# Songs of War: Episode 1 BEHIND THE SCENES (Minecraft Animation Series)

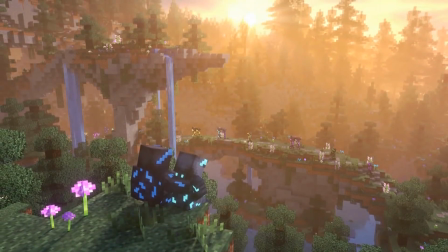Songs of War was a story I've been wanting to tell for years, even before I was creating Minecraft animations. The vision from the beginning was always to make a universe that the viewer could engage in. The world was built fully to scale so people could one day explore it all.
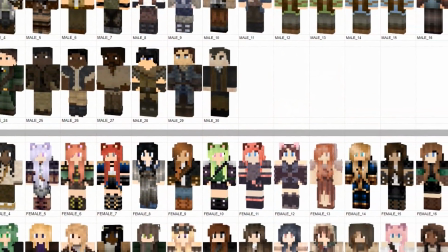The characters were designed in such a way that the skins could easily be worn in-game.
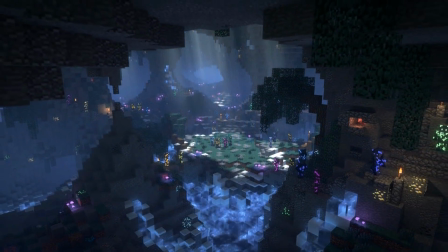I don't think anything quite like this has been done before, so there was a lot of risk going in.
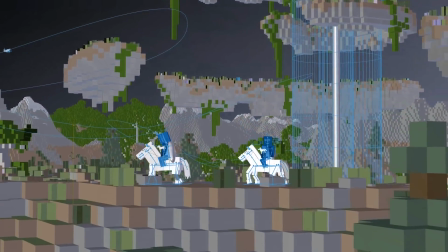Fortunately, the project created a lot of excitement, and we were able to put together a team to create something which I think is truly unique.
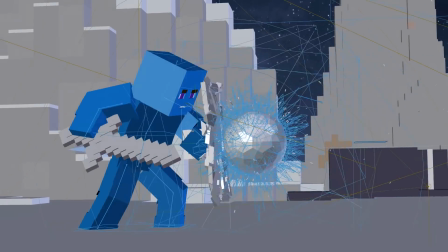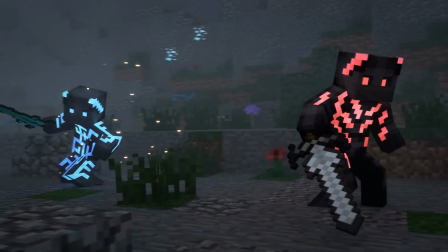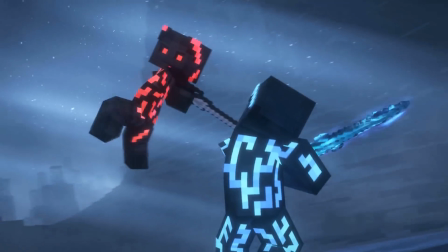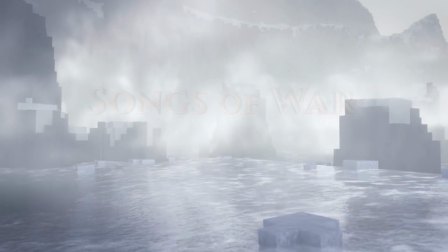Hey everyone, David here, Director of Songs of War, and welcome to the behind the scenes of Episode 1.
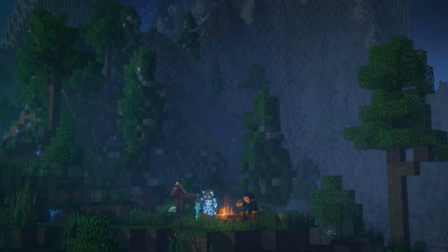With each episode, we'll be releasing a behind the scenes to explore the episode, show how it came together, and hopefully provide you with some more insight on how everything was made.
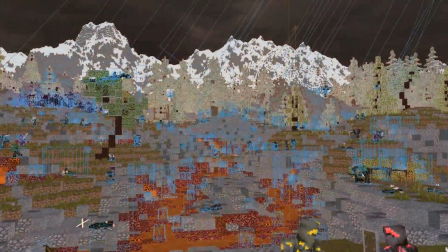The series opens with a prologue, a narration detailing an important event in the world's history.
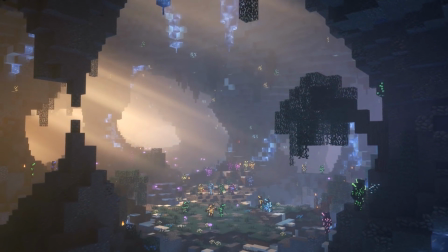I talked a lot with my co-director Samuel Kyber about whether to do a prologue at all, as it's kind of a lot of lore dump real quick,
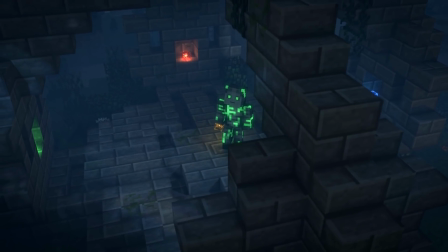without meeting any actual characters, but we felt it was almost necessary because of how different this world was and things need to be explained like songs.
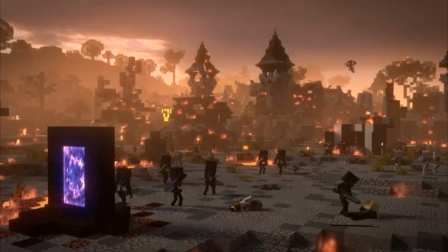The other function of it was to set up almost a sort of preview of what this universe can be like, despite times having moved on.
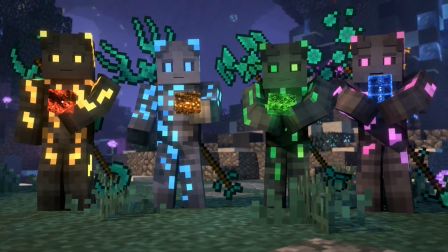The music in the series is completely an original score done by After Infinity, or Dan as we call him.
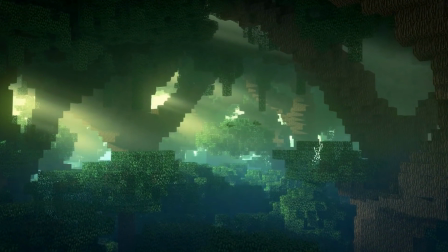We wanted to create a long, singular flow of music for the prologue, but also go between many different moods and establish some of the themes that we'll be hearing later in the series.
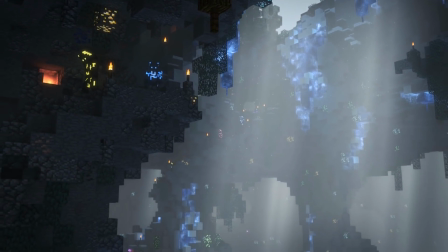The first version of the prologue was just a narration with some real basic piano beats set to screenshots taken from within the world.
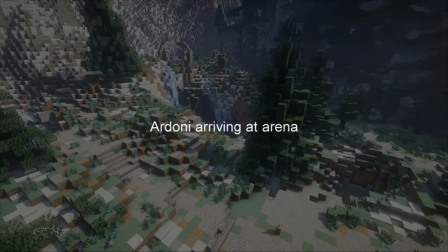Nothing had even been animated.
Reluctantly, the clans agreed and held a tournament to determine which
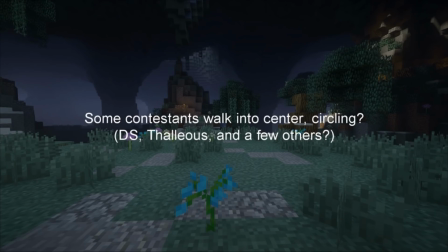Shardoni would become their champion and wield all 4 prime songs.
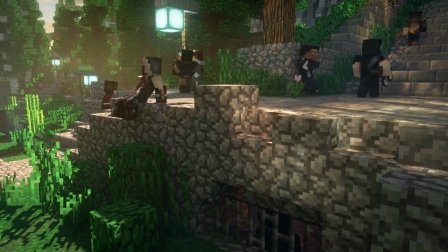The series, despite being mostly original lore, is based very closely on the lore established in core Minecraft.
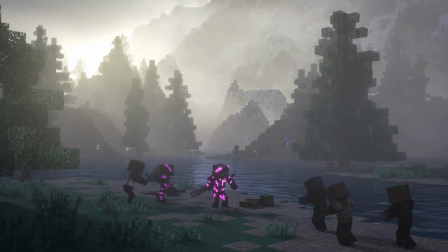You know, there's the Nether, the End, the undead zombies, and skeletons, and a lot should be familiar to those who play Minecraft, but with just a lot more added on top.
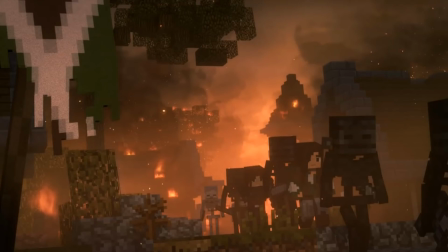We did change a few things to better adapt our story. Some you've already seen, and others you'll be seeing later.
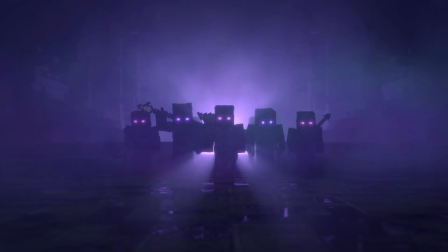There were a lot of really nice shots in the prologue, but one of my favorites is of the Ender Knights walking out of the mist. I brought the light level down to the point where you only really see their silhouettes,
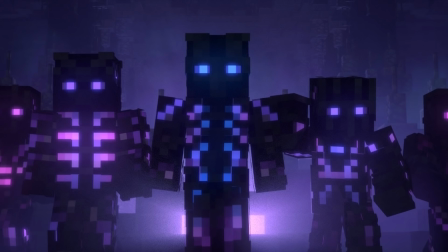and gradually the lights on their armor begin to illuminate as they get closer. I also added some volumetric lights to get the rays coming from behind them, some nice wet reflections on the floors to really exaggerate the colors of their armor,
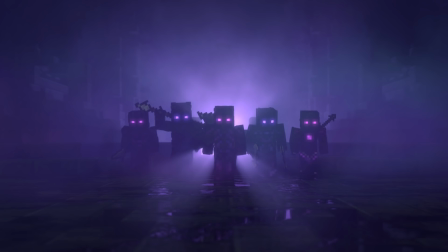and faked some 3D dynamic mist by adding dozens of little 2D planes in a row.
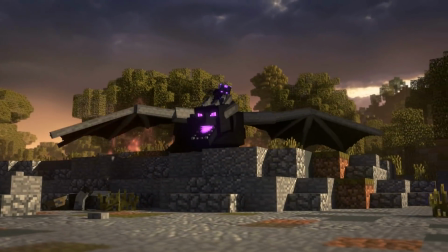The Ender Dragon rig was a big improvement for us. The Ender Dragons are very important in this series, so there were a few things I had to do to make them really work with the story.
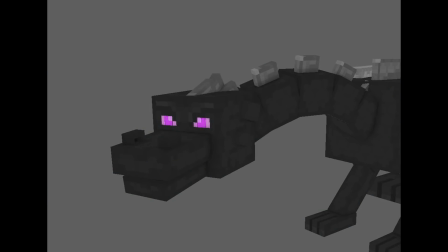First, they needed to be each slightly unique so you could tell the different dragons apart. Just as important, however, was we needed a way to do better wings.
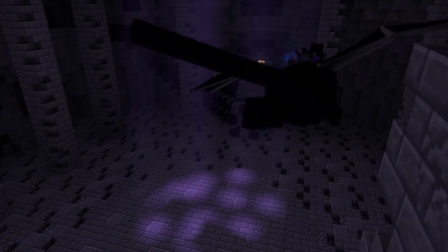Default Minecraft wings, they fold out kind of plainly, and they get in the way when you actually want the dragons to walk around.
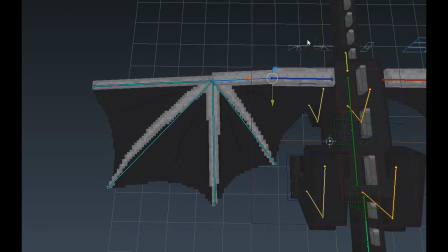So when ZophieCat started working on the rig, we pushed for a more anatomically correct bone structure.
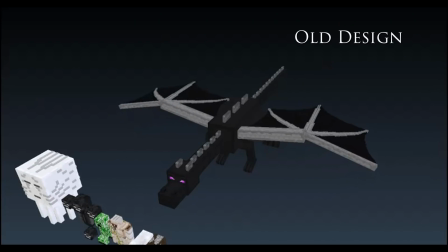This was the first GIF I put together comparing the old wing design to the new,
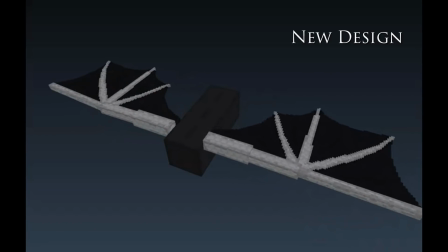and immediately I knew it was a success, and to this day I think the Ender Dragon is one of the best rigs in the series.
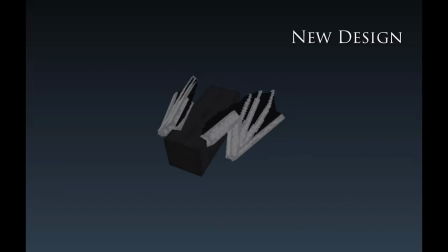And you haven't even seen the best part yet.
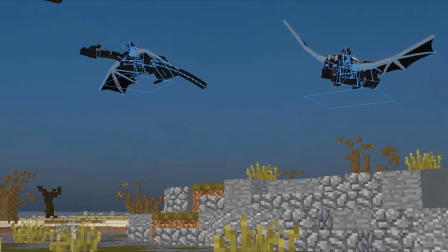The Ender Dragon flame effects.
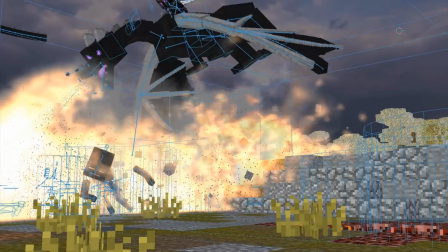This was one of the very few times where we actually used fire simulation, although I did a lot of tricks to save a bunch of render time and to make it more efficient.
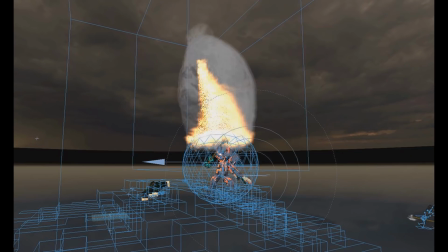There was a bit of challenge, however, when setting up the opening shot, as the flames kept going in front of the Death Singer and covering him up.
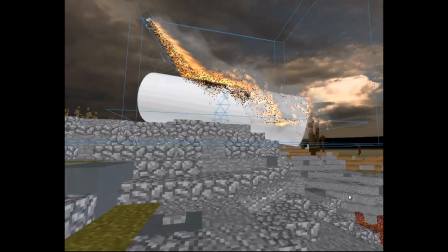I ended up creating this rather strange cylinder collider shape to keep the fire going on either side of him, but still appear to be hitting the shield.